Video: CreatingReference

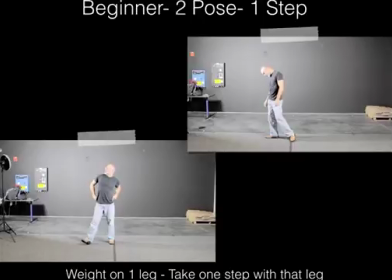3s
okay so this is going to be a discussion about reference creation how to create your reference things to keep in mind so I'm going to show you a few examples I'll start off with the beginner examples and take a look a little bit about those and I'll make some points that will hopefully
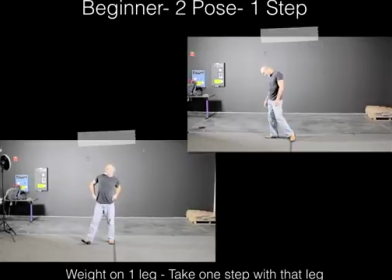20s
be helpful to you guys okay so this is the beginner going from one pose to the next two poses taking one step. One thing to obviously keep in mind when you're trying to create your performance for the camera is the staging, okay? How is your body staged for the camera, all right?
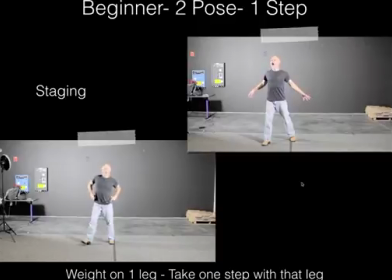40s
How is it being viewed by the audience or the camera or you when you're analyzing it and using it, obviously, right? So let's even take a look at this first one, okay? So this is really my first pose before I kind of move out of it.
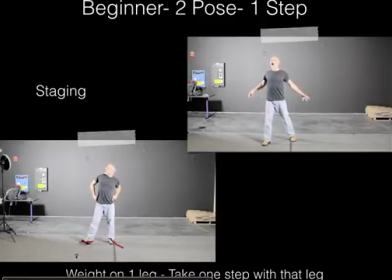58s
When you're thinking about staging, thinking about three-quarter view, think about the point of view of the camera. If your camera is shooting straight into you from here, try and open up your legs and open up your torso so that it invites kind of the camera in to see your pose pretty well.
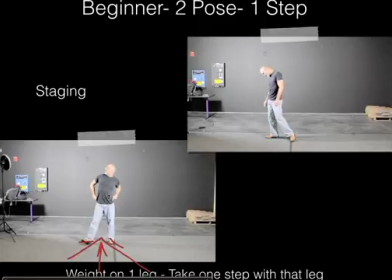76s
You know, you guys know about strong poses as far as silhouette and design and line of action and stuff like that. Well, obviously keeping that in mind too and trying to make sure that your pose is open with an open silhouette and stage for the camera is all part of what you're doing here.
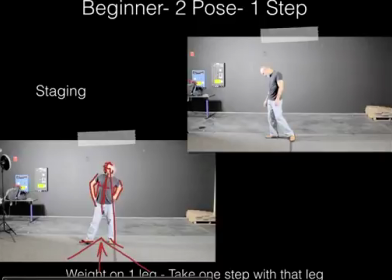95s
Head here could be a little bit staged a little bit better, maybe a little bit more three-quarter, not so turned away. You don't want to look directly at the camera, and you don't want to look away from the camera, but always that three-quarter view if you're looking this way or looking that way, to really kind of help open up that pose and showcase it for the camera.
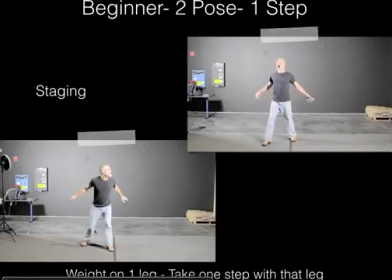115s
Next one, again, very good staging here, boom, boom, nice camera view, again, it could probably be a little bit more three-quarter, you know, but definitely good staging all around on those two poses.
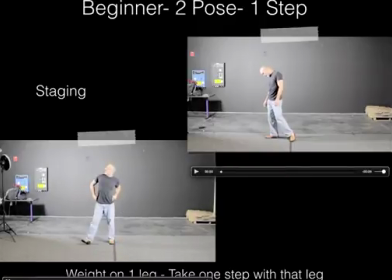134s
Up here, though, my first pose, you know, I think it try and suggest what I'm trying to go for there. But the staging could be a little clearer. I don't, you know, you say, well, maybe you're sad and you're looking away. And, yeah, that could be the case. But we're kind of looking towards, we're kind of pointed towards the camera.
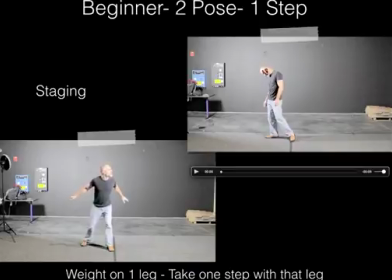152s
Why turn us away? Why not turn us a little bit more, you know, three-quarter down? Maybe that's a little bit too much. This is a little clunky to draw with. but a slight hair of a three-quarter might help here.
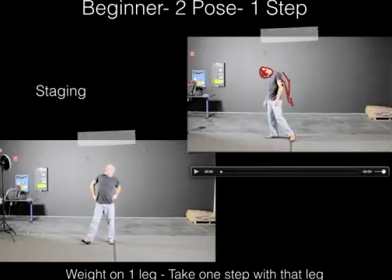166s
Also, like, you know, why not open up that arm and drag it back here, and then even turn this one so we can see just a little bit more of that. So just maybe a little bit more turn of the upper torso. This is still pretty good. At least this foot is back here, which kind of is opening up to this,
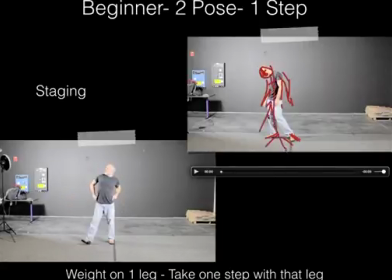182s
but I could definitely open up this pose a little bit more for the camera okay when I come forward though I definitely open up that pose so that works fairly well right another thing to keep in mind is
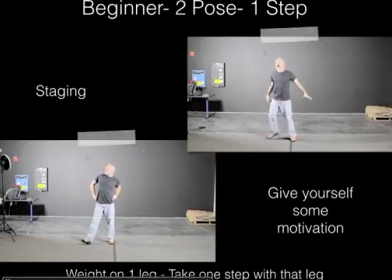196s
give yourself some motivation you're trying to be an actor here and you're trying to give a performance it's gonna be helpful so talk to yourself give yourself the motivation tell yourself to feel a certain way tell yourself to think certain things.
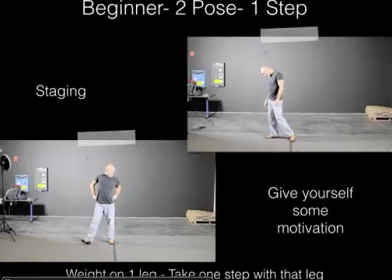213s
Think about hitting your marks. Think about staging your camera while you're doing. Staging yourself for the camera, too. It's a lot to figure out, but talk to yourself. That's why you're going to see, too, that I don't rush through this. I'm kind of standing there for a while before I turn around and take my step and look in the other direction because I'm telling myself things to think of.
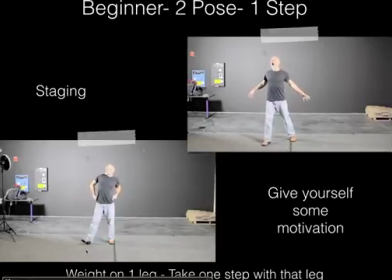232s
I'm telling myself what I should be feeling at that moment and what I'm going to feel and what I'm going to be, where I'm going to end up and how I'm going to be positioned, too. So there's a lot I'm trying to tell myself in order to give something that's fairly clear, accurate, and useful, okay?
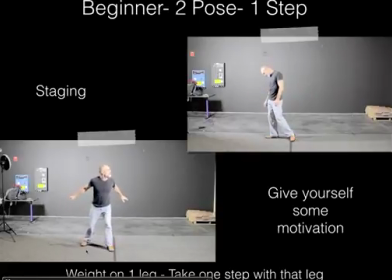247s
And then there's obviously the fact that I need to feel natural about how I'm doing it too, okay?
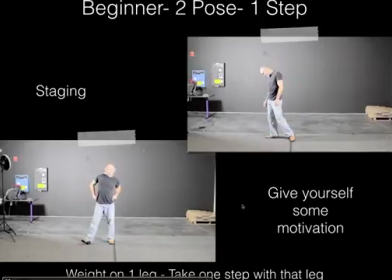252s
So it's a lot to try and to figure out, but give yourself some motivation. You want to get yourself to push the poses and basically say something with the poses and say it with the poses.
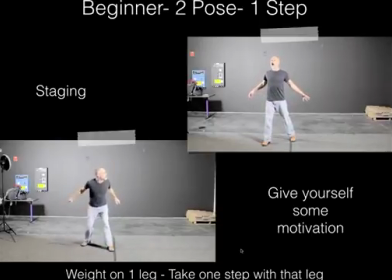266s
Don't rely on your facial expressions to say, to tell the story. You don't have a face on your rig, and your body needs to suggest it anyhow.
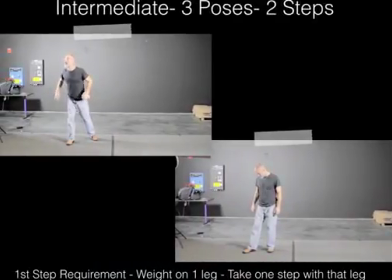279s
Intermediate. Okay, so here's a couple examples of some intermediate attempts by myself. So, another thing to consider is exaggerating. You're going to use exaggeration. It's one of the principles. Exaggerate your performance. And that's everything. Obviously, exaggerate your poses.
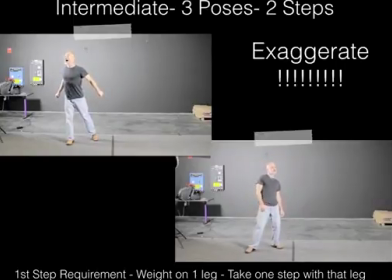299s
Giving yourself that motivation I was just talking about is going to help you exaggerate that pose, right? And it'll say more, and it'll be more dynamic, and it'll read much clearer. So exaggerate your staging, exaggerate your pose, exaggerate your timing and the force and the movement and what you're moving in.
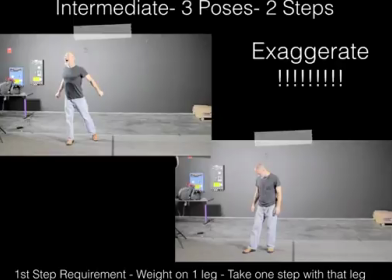316s
All that stuff, exaggerate. Which is pretty clear in that top left one, right? Another thing is don't rush your performance. All this stuff kind of overlaps, you know. That's what I was saying before. Get inside your head, tell yourself what you're doing, and slow yourself down.
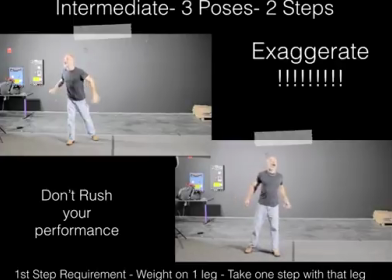336s
Just don't do it. Think before you do it. But also in your performance, too, stop yourself occasionally and don't rush things. Don't make everything kind of move at the same rate, too.
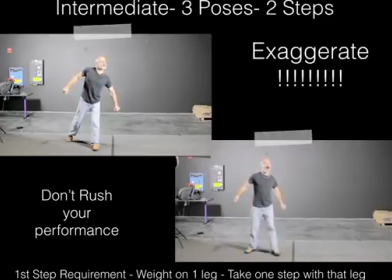348s
If you actually rush your performance, everything will probably blur together and you won't see your anticipations, and you won't see your up and your down poses and stuff like that. If you slow down a little bit, be a little more natural about it, exaggerate a little bit too, and don't rush it, that stuff starts to amplify more and more. So don't rush your performance.
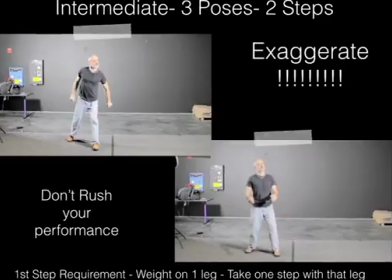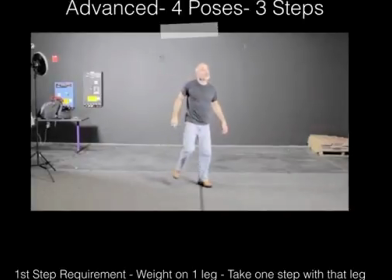372s
Okay, so this is an advanced example, going from four poses and taking three steps. Okay. So speaking of not rushing your performance, excuse me, stop.
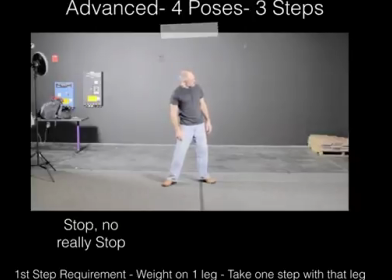391s
No, really stop. Really, when you're stopping your character, don't just get in a pose that you're supposed to be holding for and then get into the next one. No, actually stop. You can even see me here really stopping. I kind of stop and settle in and hold, and then I anticipate and go again.
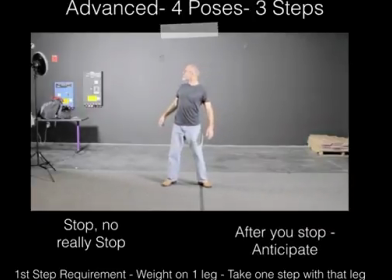410s
And all this stuff will start feeling better and showing through if you get yourself, again, to pace yourself, not to rush your performance. When you're stopping your character, really get yourself to stop and settle down, pause, and then start again.
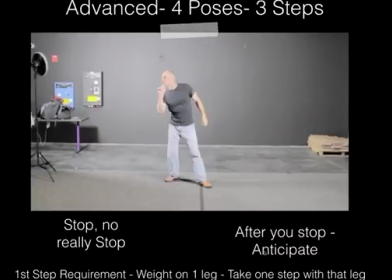426s
And that's the next step, too. After you stop, you need to anticipate. If you really get yourself to stop your movement completely and settle down, then, you know, and again, if you're talking to yourself, if you're pacing yourself, if you're thinking about your performance,
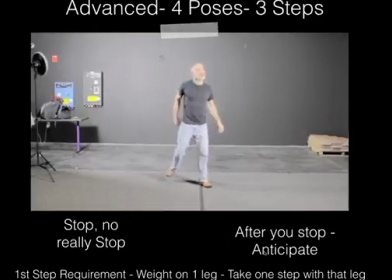442s
then you're going to feel that you do need to anticipate in order to move on to the next thing, and you'll see it show up much clearer, okay? So it's a lot to think about, okay, but that's animation. It's a lot of ideas that you're trying to orchestrate together, and it's going to be the same thing with your performance. In order to get a good performance,
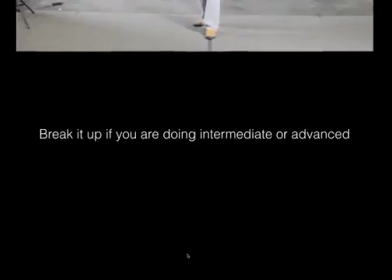461s
there's a lot of this stuff is going to take quite a bit of practice and attempts to try and get to work, okay?
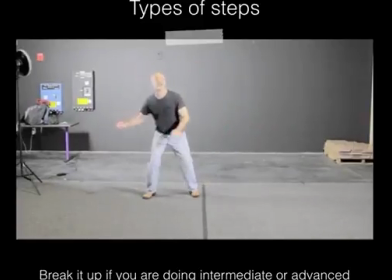469s
So types of steps. Break it up, okay? Especially if you're doing intermediate or advanced, you know, don't just take the same step over and over. Think about something having kind of fun and doing something broader and then doing something more subtle.
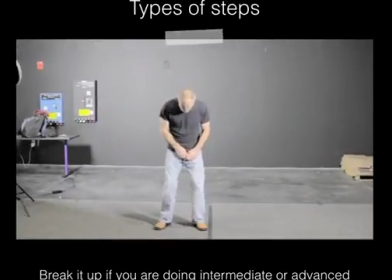484s
Doing something very subtle or something really kind of just zippy or quick or very small.
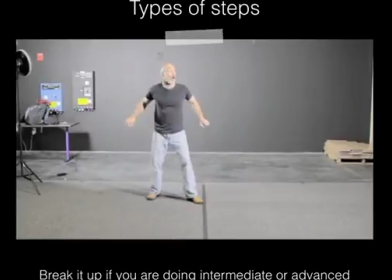491s
So get texture and variety into how your character moves.
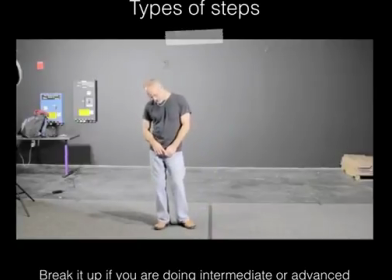495s
All the steps are going to require, you know, the same basic thought pattern as far as mechanics.
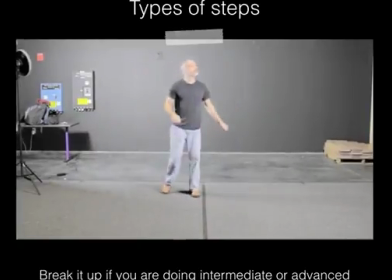500s
You're always going to anticipate.